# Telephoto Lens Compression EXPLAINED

Hi guys, it's Jade and today we're talking about compression and telephoto lenses and I brought with me my gorgeous model, Matt. Hey girl. Hey.
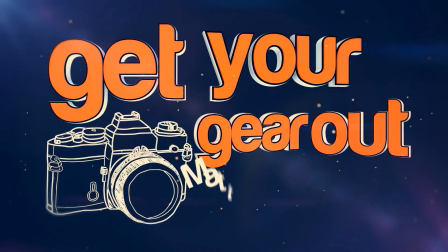So what's a telephoto lens? What? A telephoto lens. Do you want to give me the mic? Look, people talk a lot about compression and telephoto lenses and I think there's a bit of confusion about what it really means. I want to argue that there's three different types of compression that are going on when you go to a longer focal length on your lens The first one is actually your subject so when you're on a wide lens It's stretching everything out so you get some weird distortion when you're on a tele lens if anything It goes past being no distortion to squeezing things towards the middle compressing them in the second one is compression of the background in a square kind of format. So when you're on a wide lens, it's taking in a huge amount of the background. As you go into a longer lens, it compresses the background that way, whilst keeping your subject frame the same. And the third one, which is an off-shot of that second one, is that it starts to stack things up. Because you get a compressed field of view in the background, everything that is there looks like it's kind of on top of each other. You would have seen that when they're shooting like the 100-meter sprints. So I'm going to take some shots here of Jade, or unless she wants to do it for me I'll do it from 24 mil through to 200 mil keeping the frame the same on her and just look at those three different forms of compression I was talking about okay to kick things off
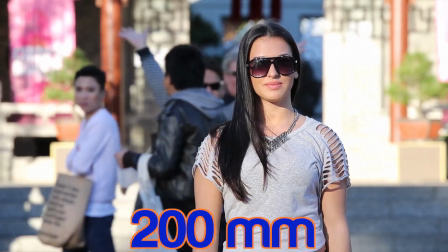[1:36]
here we are at 200 mil it's kind of hard to tell but those people who are walking are all at least six foot behind that guy with his arms that just walked
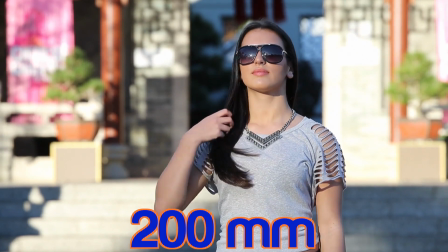[1:43]
past was probably about 16 foot behind her so you can see there's no distortion on her and everyone who's walking past
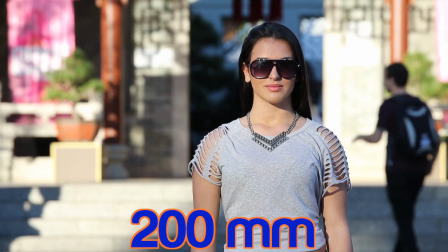[1:51]
looks like they're right behind her even though between her and that thing in the background there's a huge amount of distance all of the people are just
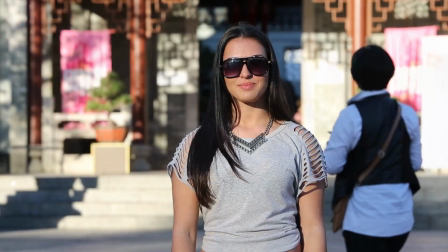[1:59]
stacked up and look like they're all walking on it basically the same plane okay here we are at 135 you can see the background still compressed
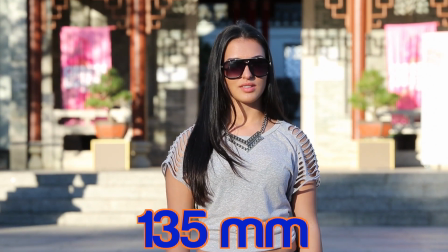[2:07]
in the sense of we're not seeing much of it and what is in the background is kind of stacked up on top of
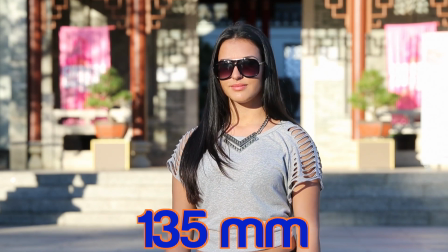[2:12]
her she still has no distortion though so 135 for this kind of thing works quite well.
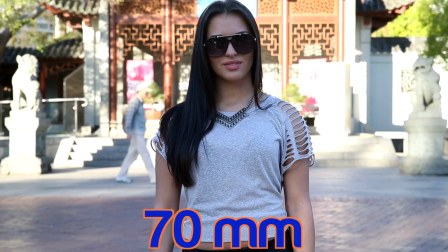[2:17]
Okay here at 70 mil you can see we still kept the same crop on her but now we can make out there's two of
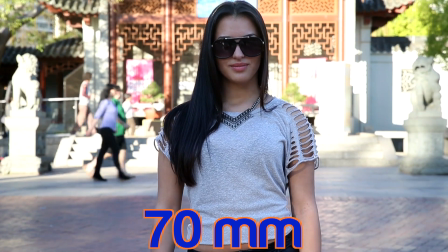[2:23]
those little Chinese dragon things in the background and the compression is starting to fall away even more.
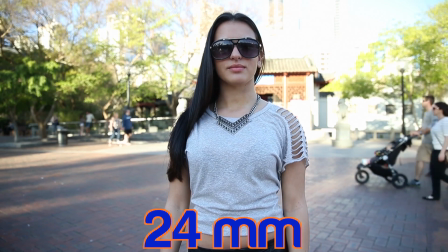[2:30]
Okay here we are at 24 mil way closer I can almost touch her from this distance but you can see we're just
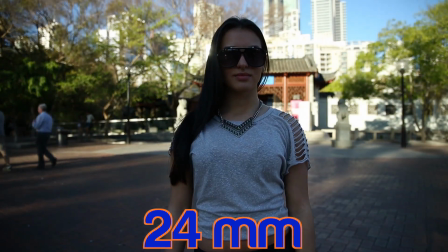[2:38]
getting a huge amount of the background if I drop the exposure you can see the city in the distance there and it's just expanded out the field of view at the
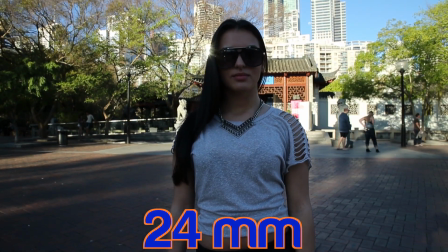[2:46]
edge, she's been distorted out and stretched out and it's decompressed in every one of those three axes that I spoke of. So hopefully you could see that compression working in all different levels. Can you tell what focal length we're on now? That's 70 mil. So there's still a fair bit of compression in the background, not a wide field of view, and it's stacking up the background on top of us. But at 70 mil, there's not much going on with us. So keep that in mind. Longer focal lengths, you eliminate the stretching distortion on your foreground or anything on the edges of frame, and it may even start to stretch just a little bit in towards the center. Your frame goes from pulling in everything out really wide on a wide angle lens to just getting a really compressed in-ways view in the background on a longer lens, and it stacks up everything in the background deeper on you as well. Do you get all that? She's an excellent teacher. She just explained that to me like 30 seconds before passing me the mic. Amazing. Amazing. So I hope that all made sense guys. Please do subscribe so you stay up to date with my next uploads. Check out the links in the caption for Jade's different pages. You can jump over to the website, get involved on the forum and sign up for the mailing list and we'll see you soon.
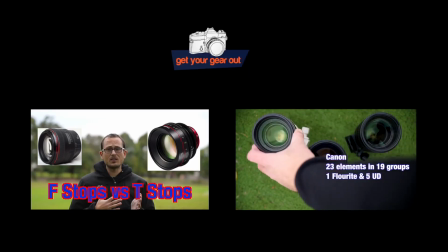[3:56]
You might also like to check out my video explaining the difference between f-stops and t-stops and my four-part series comparing the Canon,
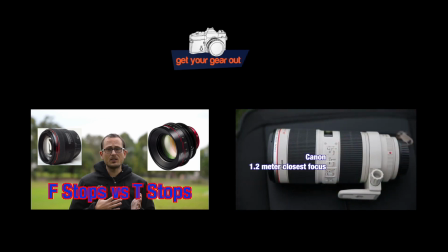[4:03]
Nikon and Tamron 70-200mm 2.8 lenses.